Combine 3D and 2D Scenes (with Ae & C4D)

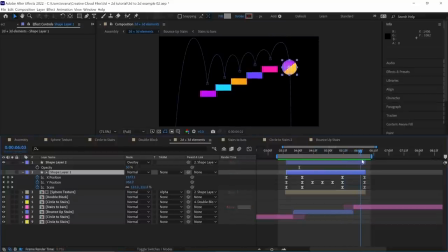992s
There's a few frames of overlap between those. You want this kind of bridging element to overlap the discrete scenes so it feels like they flow into each other. Hard divisions are really going to stand out, so anything you can do to blur when that changeover has happened is going to help.
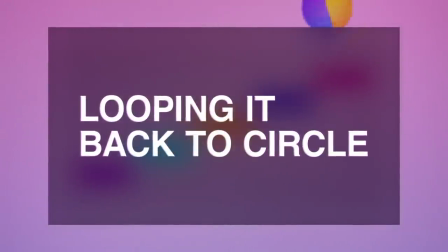1007s
Let's have a look at the second 2D scene and see what we can learn from that. Remember, we're making a loop, so the last frame needs to flow into the first frame.
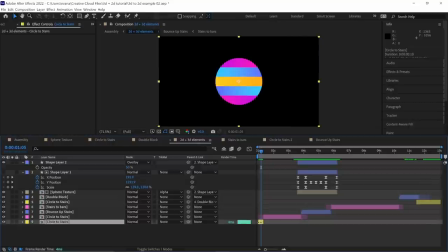1016s
It's lucky that we happen to have the first frame right here, frozen and duplicated and moved to the end, so we have to get these two things to match up. Again, we're making use of that cutting on action, swapping between them at the fastest point of their rotation,
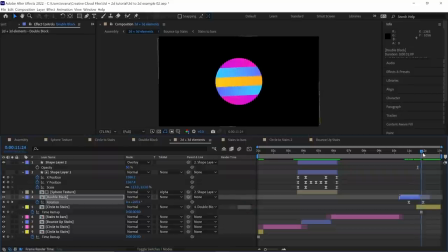1031s
but before that can happen, we need to change a few aspects to make the first thing a lot more like the second thing. It has a different shape. There are some gradients that are backwards, it's perpendicular, the scale is different,
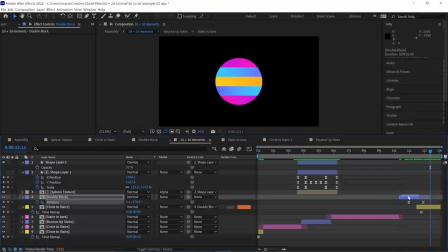1044s
and while you might encounter a situation like this where the transformations are many, we can apply those same principles to try to make an easier transition.
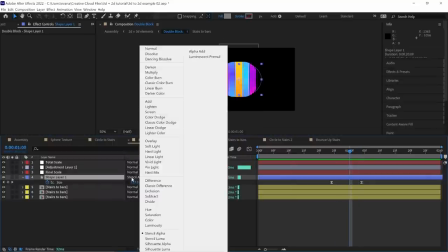1051s
The first I want to talk about is overlapping action. I'm using a matte layer here that's a rounded rectangular shape that shrinks into a circle, while also changing the scale,
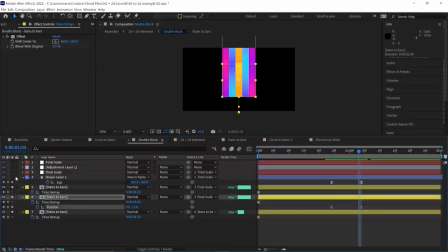1060s
while also changing the texture a little bit, just by sliding these layers around underneath. Now, if left on their own, that would feel really robotic and mechanical, all these things happening at the same time. So we've layered on here by parenting this mess to a null and bring in an adjustment layer with some warping,
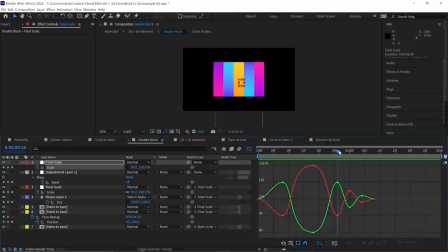1078s
some complementary motion to cover up that robotic feeling. The subtle wobbling of the scale helps this change feel a bit more impactful, and even better, we lead into it with these warping changes. The takeaway here really is that when we have lots of changes to make,
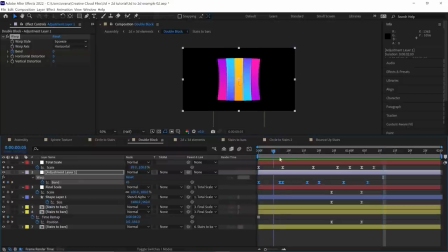1096s
we can make them less noticeable by using other layers to help control and add more movement in here. This also lets us preserve the technical thing that has to happen while adding some details that won't impact the final composition in a destructive way. And really, that null and that adjustment layer kind of start at default and end at default.
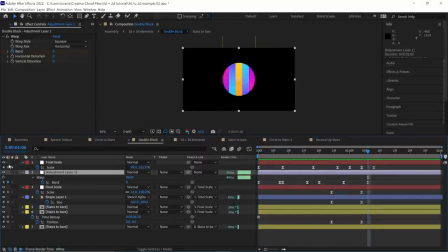1114s
Everything they're doing in between can get wacky, so long as we return to that baseline,
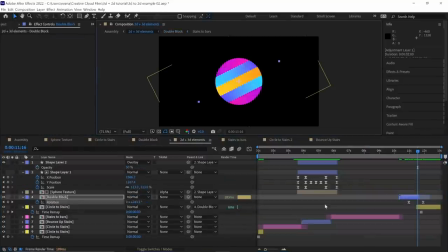1119s
we're going to be in good shape. It all wraps up as the rotation, that most critical part, takes place. The rotation will hide that final swap as it's overlapping with some of those distortions happening. There is a fair amount of timing to get right. But as you can see, by separating these things out and by having them overlap, it's a much smoother transition.
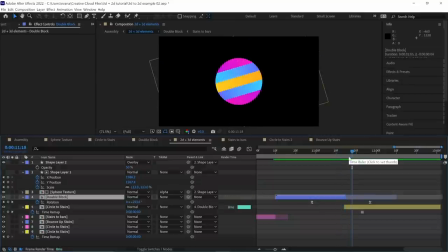1138s
We hide that anything untoward has happened at all.
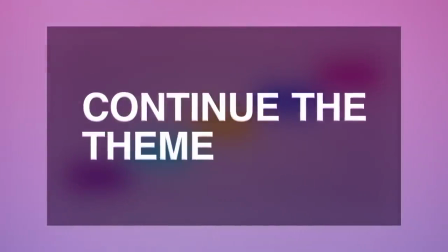1142s
And maybe all of this builds on that same principle, but it's good to see it in the macro as well as the micro.
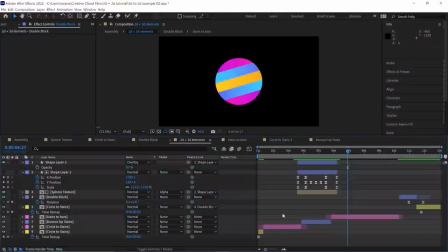1148s
Once we have all this as a through line,
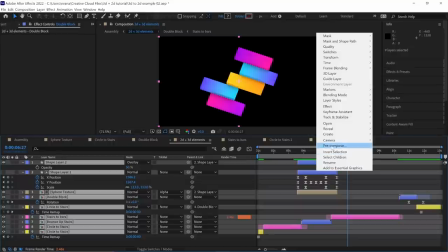1151s
I'm going to take all of those 2D and 3D parts and pre-compose them so we can turn it into a nice, big, immovable chunk.
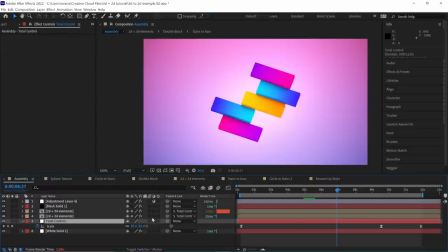1158s
Then Take that large complete unit and give it some more subtle moving and scaling, reframing parts as you like, or just having a slow push in and out.
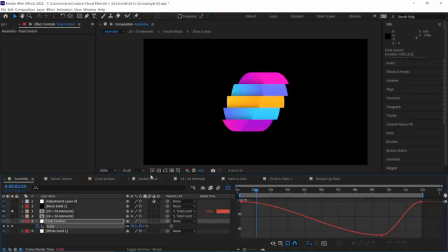1166s
This keeps everything in constant motion, even if the frames where we might have a hold or we're still for a little bit longer than needed,
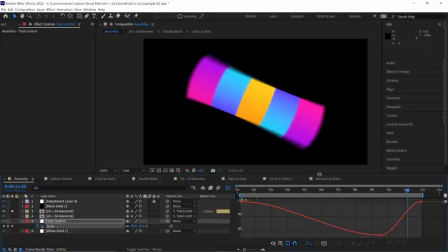1174s
it can help hide the cuts even more just to have this subtle movement overall.
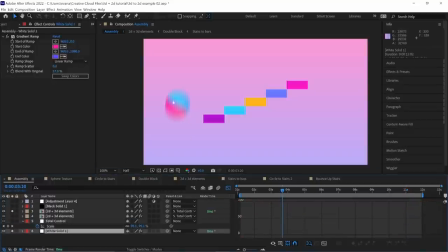1178s
Also, comping in a background that is separate from this hero asset can be really handy.
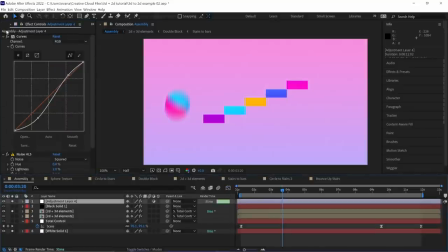1182s
There's also a great place to drop on an adjustment layer and do some tweaks to the color and contrast, maybe layer on some noise. By applying these things to the complete piece instead of inside the individual elements, we're able to add some harmony to them. Maybe even drop on a force motion blur on here if you like, which can help with that feeling of speed.
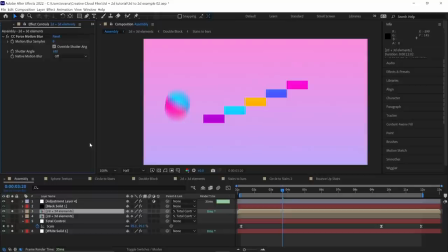1200s
Even though these are disparate elements, seeing them with a harmonious level of motion blur can make them feel more cohesive.
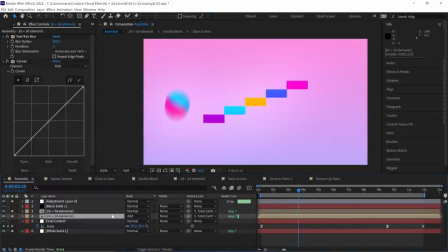1206s
Finally, since we're treating this 2D to 3D flow as a singular element now, you might even duplicate it and use it to create colored shadows or highlights under the original. Here I've just really blurred it out, set it to add and use the curves and its opacity to kind of blend it in just right,
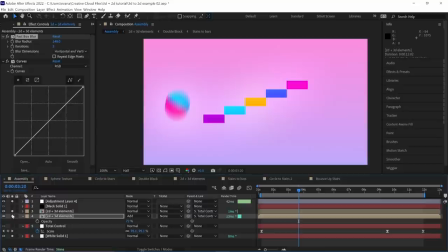1221s
but having this kind of color spill again just adds this illusion that this is a cohesive thing. It's more of a trick than anything else. Things aren't actually turning from one thing to another.
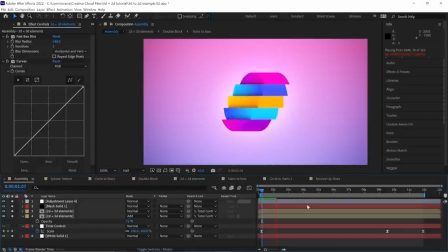1231s
One scene ends, another begins, and we're using these techniques to make it seem like a cohesive thing. And I hope that this tutorial has mostly felt like a cohesive thing as well.